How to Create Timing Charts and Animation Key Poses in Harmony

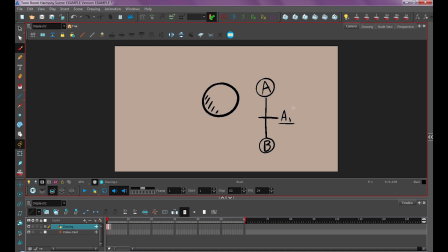252s
So a breakdown is sort of how you transition. So let's create that drawing A1. I'm gonna drag my pose B over here. I'm gonna go in the middle and press blank frame. So now we have a blank frame to draw on. I'll turn on my onion skin so I can see pose A and pose B. And since A1 is right in the middle,
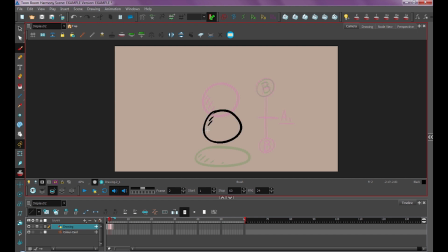271s
that means this drawing is gonna be right in the middle. And we'll mark that it's A1 and a breakdown. So it's perfectly in half, drawing A1. So a way to indicate that this is halfway in between is to do an arch.
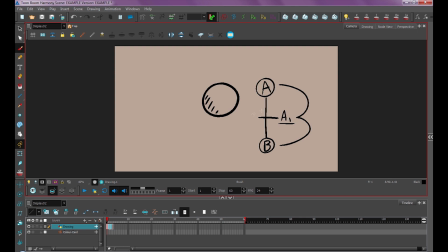285s
So I can see from looking at this that A1 is meant to be halfway exactly between pose A and pose B. Now, if we do a drawing here and change this to A2 and make this A1, so we'll change our breakdown to A2. So let's do the same thing. Let's do drawing A1.
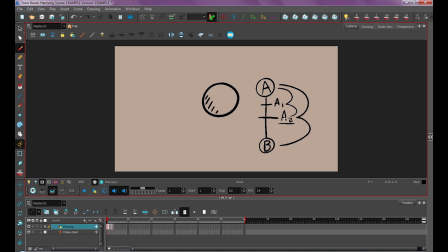305s
Well, this is exactly going to be halfway between drawing A2 and A. So in order to draw this drawing A1, I have to have my halfway drawing already because it's halfway between A and A2. So let's do drawing A1.
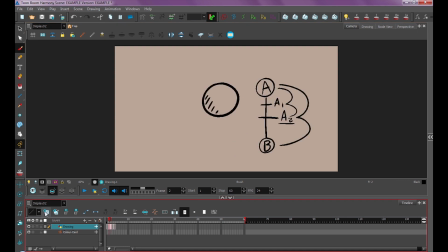320s
So I'll add a frame right before A2, click my blank frame button, turn on my onion skin, and I can see my drawing A2 right here. So A1 is going to be halfway from that. So now we have animation that's favoring up here.
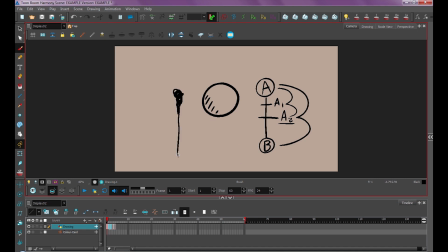336s
So there's a lot of hang time up here, and then it quickly goes down to frame B. Well, let's say we wanted the opposite of that. We'll delete our drawing A1, rename this back to A1, remove that tick. So if we wanted favor drawing B, then we would just do the same thing.
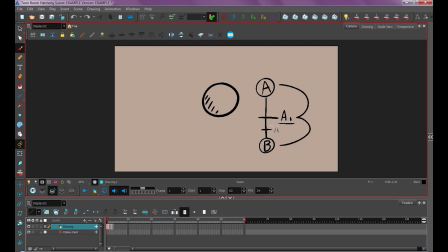353s
We would add A2 here, and if it gets too crowded, you can also draw over here and just kind of stagger them like this. So drawing A2 is now halfway between A1 and B. So if I were to do drawing A2, it would look like this.
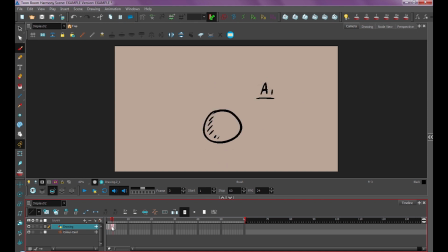367s
I would add a drawing after A1, click here, and then add my blank frame, turn on my onion skin, and indicate this is A2, which is halfway between A1 and B. So we'll just add that in like this.
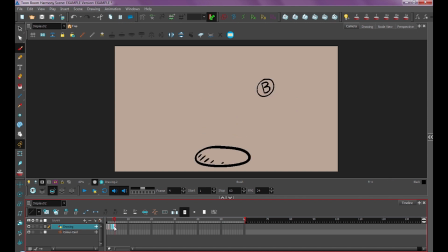381s
So now we have animation that slows out. It slows out into pose B. But let's say we wanted to slow it out even more. So let's add A3 right here, and I'll indicate another arch showing that it's halfway between A2 and B. So I'll add another drawing after A2.
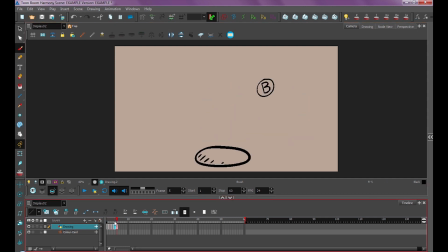400s
So now we have animation that's very slowly going into pose B. So this is good for, say, an anticipation, but for the sake of this bouncing ball, it doesn't really make sense. For a bouncing ball, you'd want to favor more hang time up here and then quickly get to pose B. So this is just for an example.
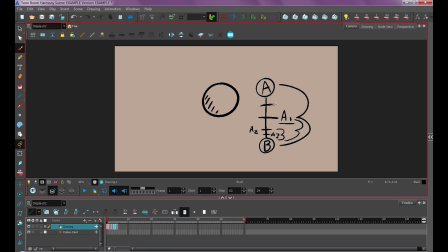417s
If you want a supernatural kind of movement, you could do a slow in and slow out. So we can add even more drawings to this to really give it a nice smooth motion. So this will be A1, A2, A3. So the more drawings you add, the slower your animation's going to be and the smoother it's going to be.
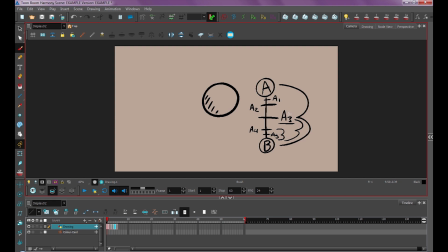436s
So now we want to add our arches. So we indicate that A2 is halfway between A3 and A, and A1 is halfway between that. So now if we do this, let's rename our drawings appropriately that we have so far.
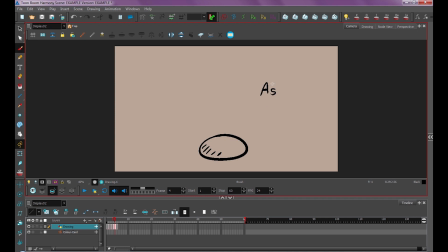451s
So you will have to redraw these numbers a lot. That's why it's important to get your timing right before adding timing charts. But it's super easy. Just change the numbers. It's no big deal. So now let's do drawings A1 and A2.
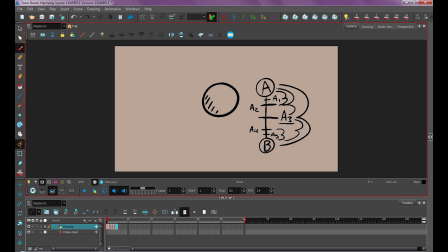465s
So question, can I do drawing A1 right now? Well, not really, because I don't have drawing A2. I'm missing A2, which I need to reference to do drawing A1. So let's do drawing A2 first.
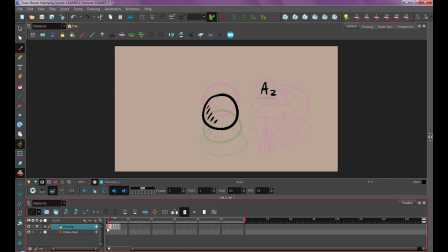481s
And now that we have drawing A2, we can now use it to reference to do drawing A1. So now we have a natural motion from A to B with a slow in and slow out.